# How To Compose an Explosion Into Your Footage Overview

Hey, what's up? I'm Ignace Aleya from toleratedcinematics.com, and today I will be showing you how I composed this shot.
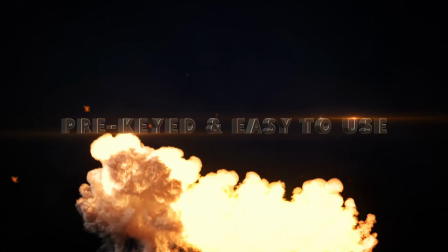Alright, so like most of you already know, we released an explosion spec, which includes 20 unique blockbuster explosions, which are really, really cool. And today I will be showing you how I composed that explosion into one of my shots and how you could do it on your own. So if you have any kind of explosions, wherever you find them, it's kind of the same technique. I'm just going to run you through the project, how I tackled everything and so on. And if you're interested in buying the explosions, all the links will be in the description. Go and check them out. These are really cool explosions, which will really blow your audience's mind. Pun intended.
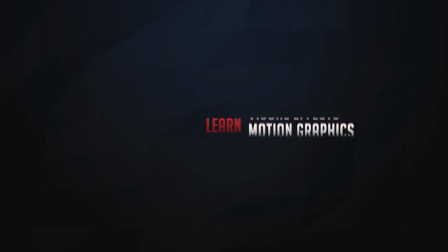Alright, so let me take you through this project in Adobe After Effects.
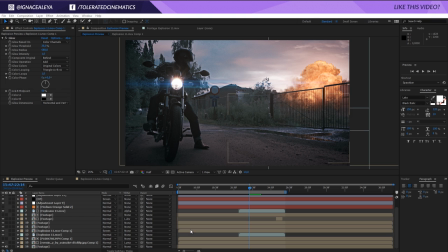Alright, here we are in Adobe After Effects, and this is the final composite of my shot right here. So basically, what I've started with is this footage layer, as you can see right here.
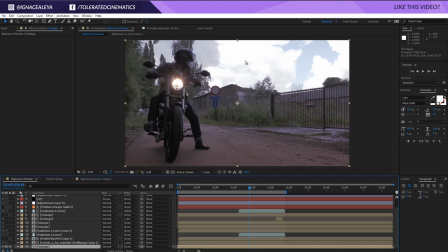I didn't really like the sky because I actually recorded it and the sky was actually overexposed, blown out, as you can see right here. It's all white. I didn't like that part. So I did a simple sky replacement right here.
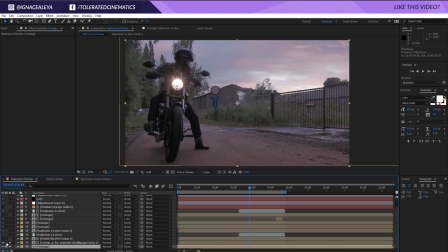If you want to know how to do sky replacements, I'll put a link in the description to the tutorial on how to do the sky replacements right here. Very important here is to actually make sure that my footage matched with the sky. So I did some minor color grading to the sky so it actually fits a little bit better together.
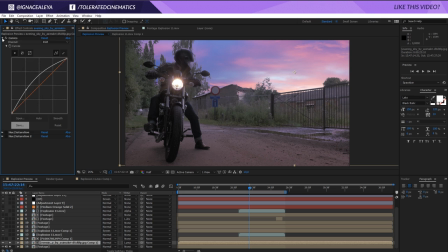So this was the original sky. I did some curves right here to brighten it up. And then with some hue and saturation, I tried to match the colors of my scene and the sky. So now it actually looks like it was originally created like this. This is the mask of my sky, so as you can see right here, we have a Luma key right here,
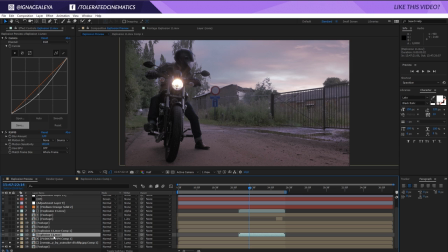which is, again, sky replacement tutorial if you want more information. Then next I added one of my explosions right here, the explosion 11 of our explosion spec, which consists of 20 unique explosions. Right here I did some minor editing as well,
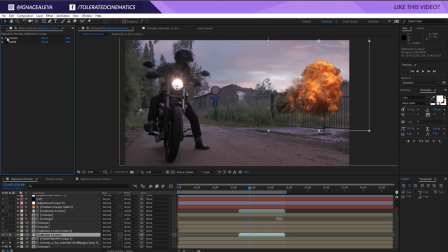so I added a curves right here to add the contrast to actually make it match the scene a little bit more. And then right here I added RSMB, which is just fake motion blur. You can't really see it right now, but in motion it's actually going to add a little bit more motion blur.
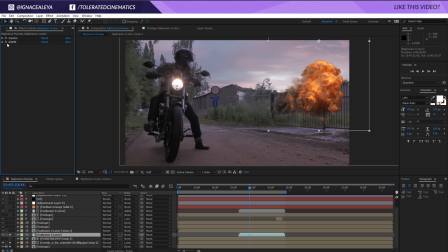It's not really that visible, so I'm not sure if it actually adds up in the effect, so you don't really need it to sell your effect.
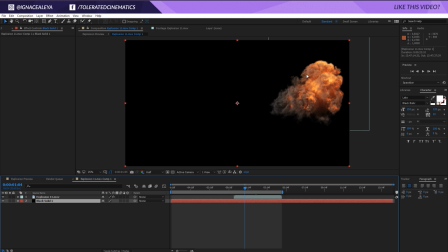Then apart from that, I pre-composed the same exact explosion right here, and I added a black solid on there, so as you can see right here.
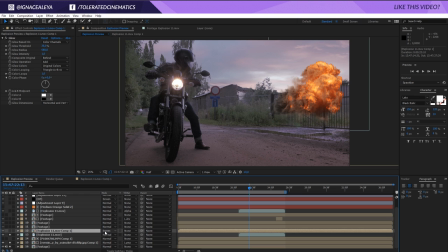And then in the original composition, I changed the blending mode to screen and press T on the keyboard. You see that I also lowered my opacity a little bit and I added a basic glow right here. So as you can see, and this is going to add a little bit of glow to my explosion to give that a little bit more impact.
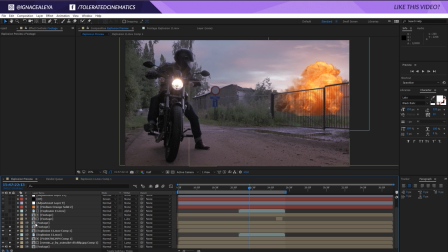Next, I added another footage layer, as you can see right here, all the masks. If I turn this one on, it's actually going to key out, the gate and all kinds of stuff, as you can see right here.
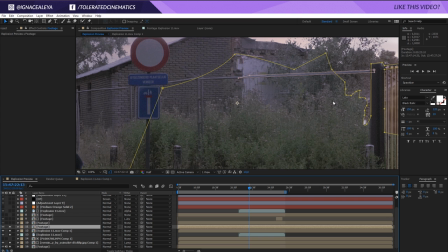So I just added a bunch of masks to key out the gate right here.
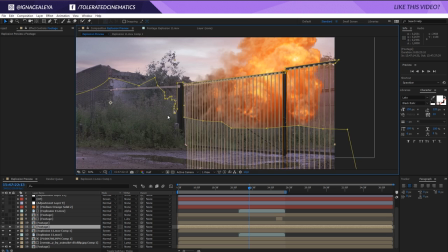Took a little bit of time, but as you can see, it really adds up to the effect, putting the explosion behind something.
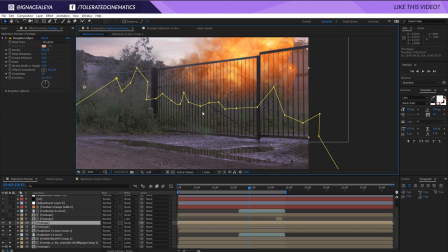Then for the next layer, I also added this kind of mask, which is going to represent kind of the vegetation right here. And to create this, actually, originally it's created like this with a mask. So if I'm opening up all the information here, pressing M twice on the keyboard, you can see that I feathered it quite a lot.
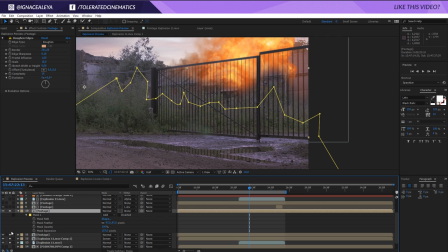And I also added a mask expansion. If we're going to solo only this layer, you're going to see that we get something like this.